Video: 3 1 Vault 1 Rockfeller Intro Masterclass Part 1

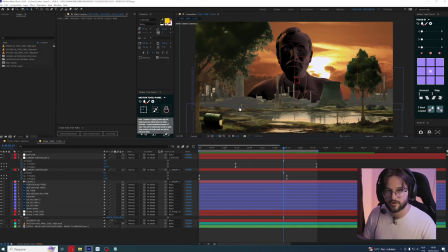It will erase all the temporary files that the After Effects will create. As you can see, it's like full my disk with this. So click OK. It will take a little. I will cut this. So I erase all the
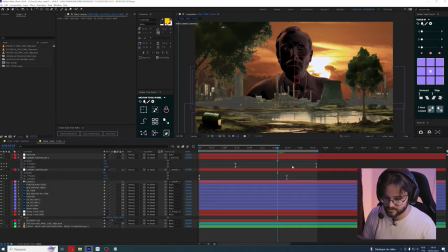temporary files that After Effects created. So let's play it again, much faster.
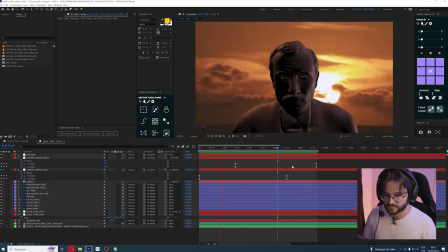So, all right, here we have this movement.
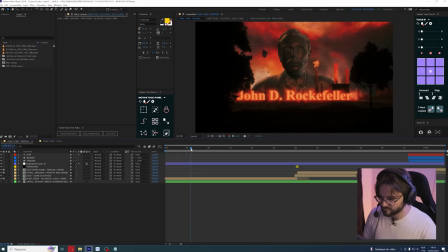So once we get here, we will have in the second 5 around it, transition.
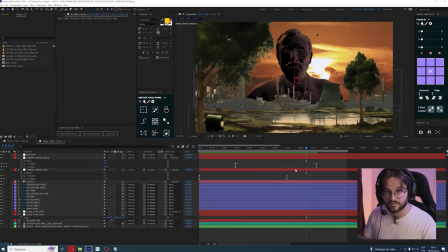It's a pan left with the camera to this tree, this foreground tree, and this will reveal a new scene. So the first thing I have to do is like the tree is here, and we can see like a space here.
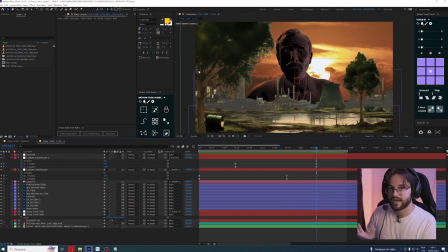We cannot see that because the tree needs to hide the edges, because when we pass to it, it will reveal another scene. So let's pick this foreground tree,
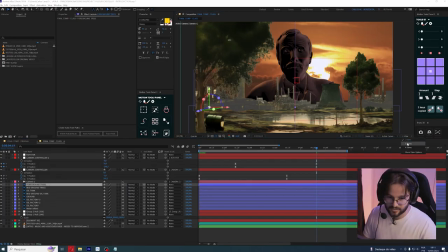put it close to the camera like that. Maybe, yes, we can do that.
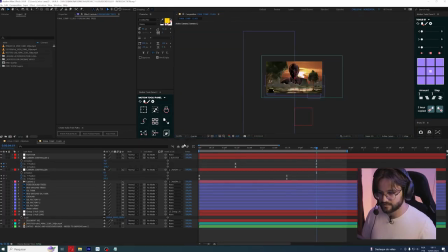It's not that much. Here, we cannot see the edges, so we can do the transition.
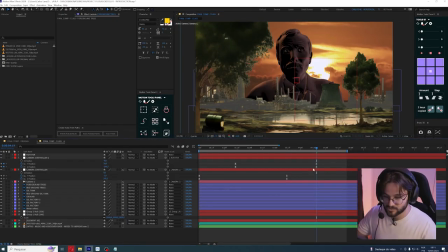It's hiding something behind this tree. So this is what we want. So I always like to play with overlap keyframe in the camera because it will make the camera always moving. It's not good to watch a video when the camera is stuck and create this
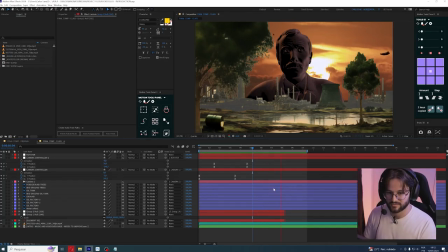froze image like this with some handle movements. It's not good. So in the other hand, it's not good too to have a camera movement too strong. It's always smooth. It's smooth as butter. So we will create here.
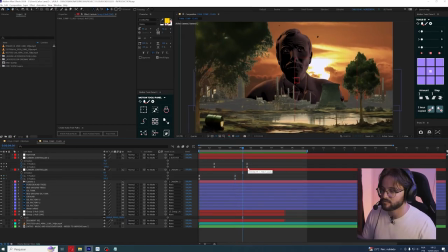We don't need to create another null here because we will have a lot of nulls here. We have two nulls with that we didn't work with X position. So around here in the 4, when the camera is closed to stop the movement, we can keyframe the X here,
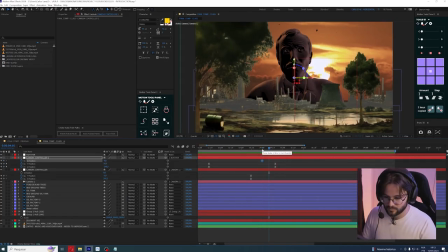go just some frames forward, like 10, 20, 30, maybe 40, all right? It's a little more than a second. And we go to the 3.
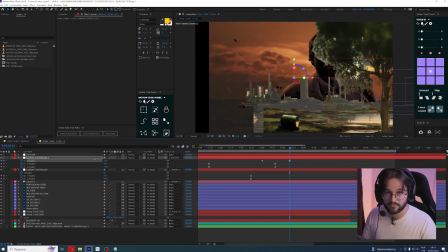All right, nothing is happening because we didn't do the transition yet.
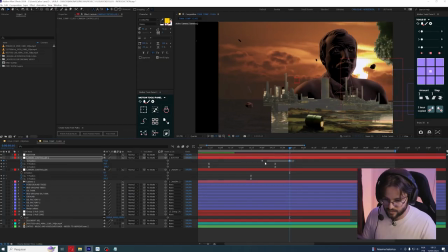Let's make like this here. All right, we have the transition already made it.
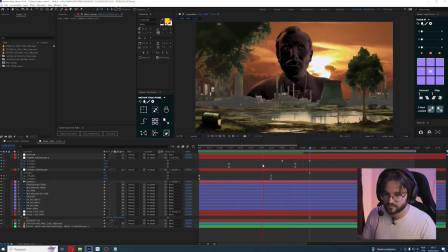So if we play it, we go here and then pull.
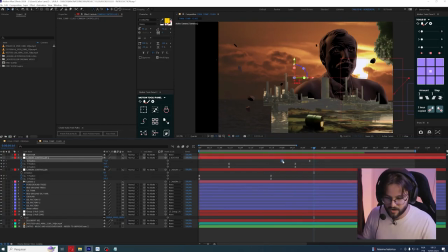All right, the animation curves is very important and it's not properly done. So up in the animation curves, put it here and this here.
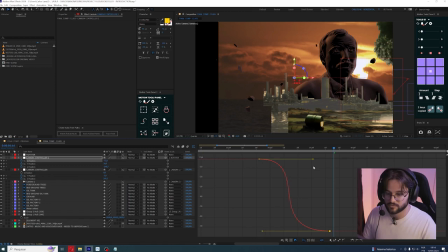When we have transition, it needs to be a strong movement. Not needs to be, but it can be.
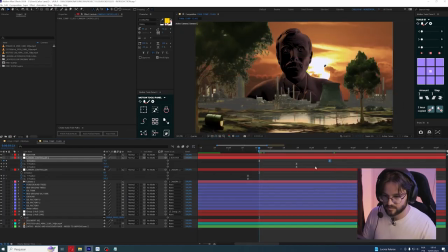So if we play it again, all right, let's see.
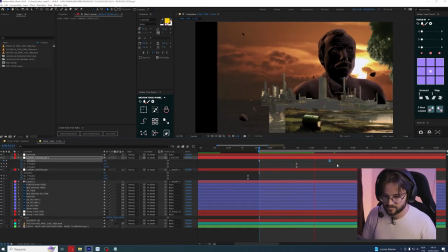All right, let's play 0 again to watch this properly. All right, much better, much better. So let's watch it again with the full workspace here and there.
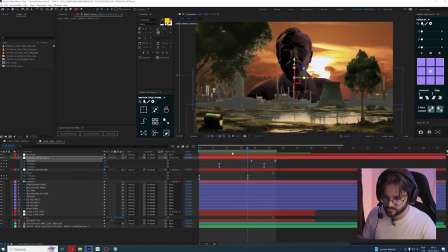All right, great, great, it's perfect. All right, our first scene is set up. So before we create the next scene, we need to put this more
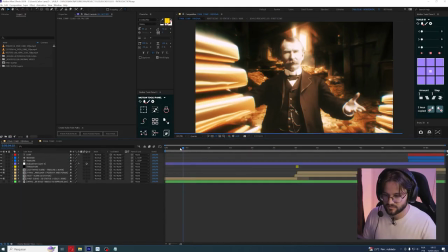close to this, you know, the original ones.
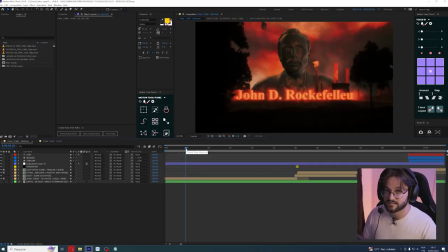The first thing we can see here is this, the color isn't the same.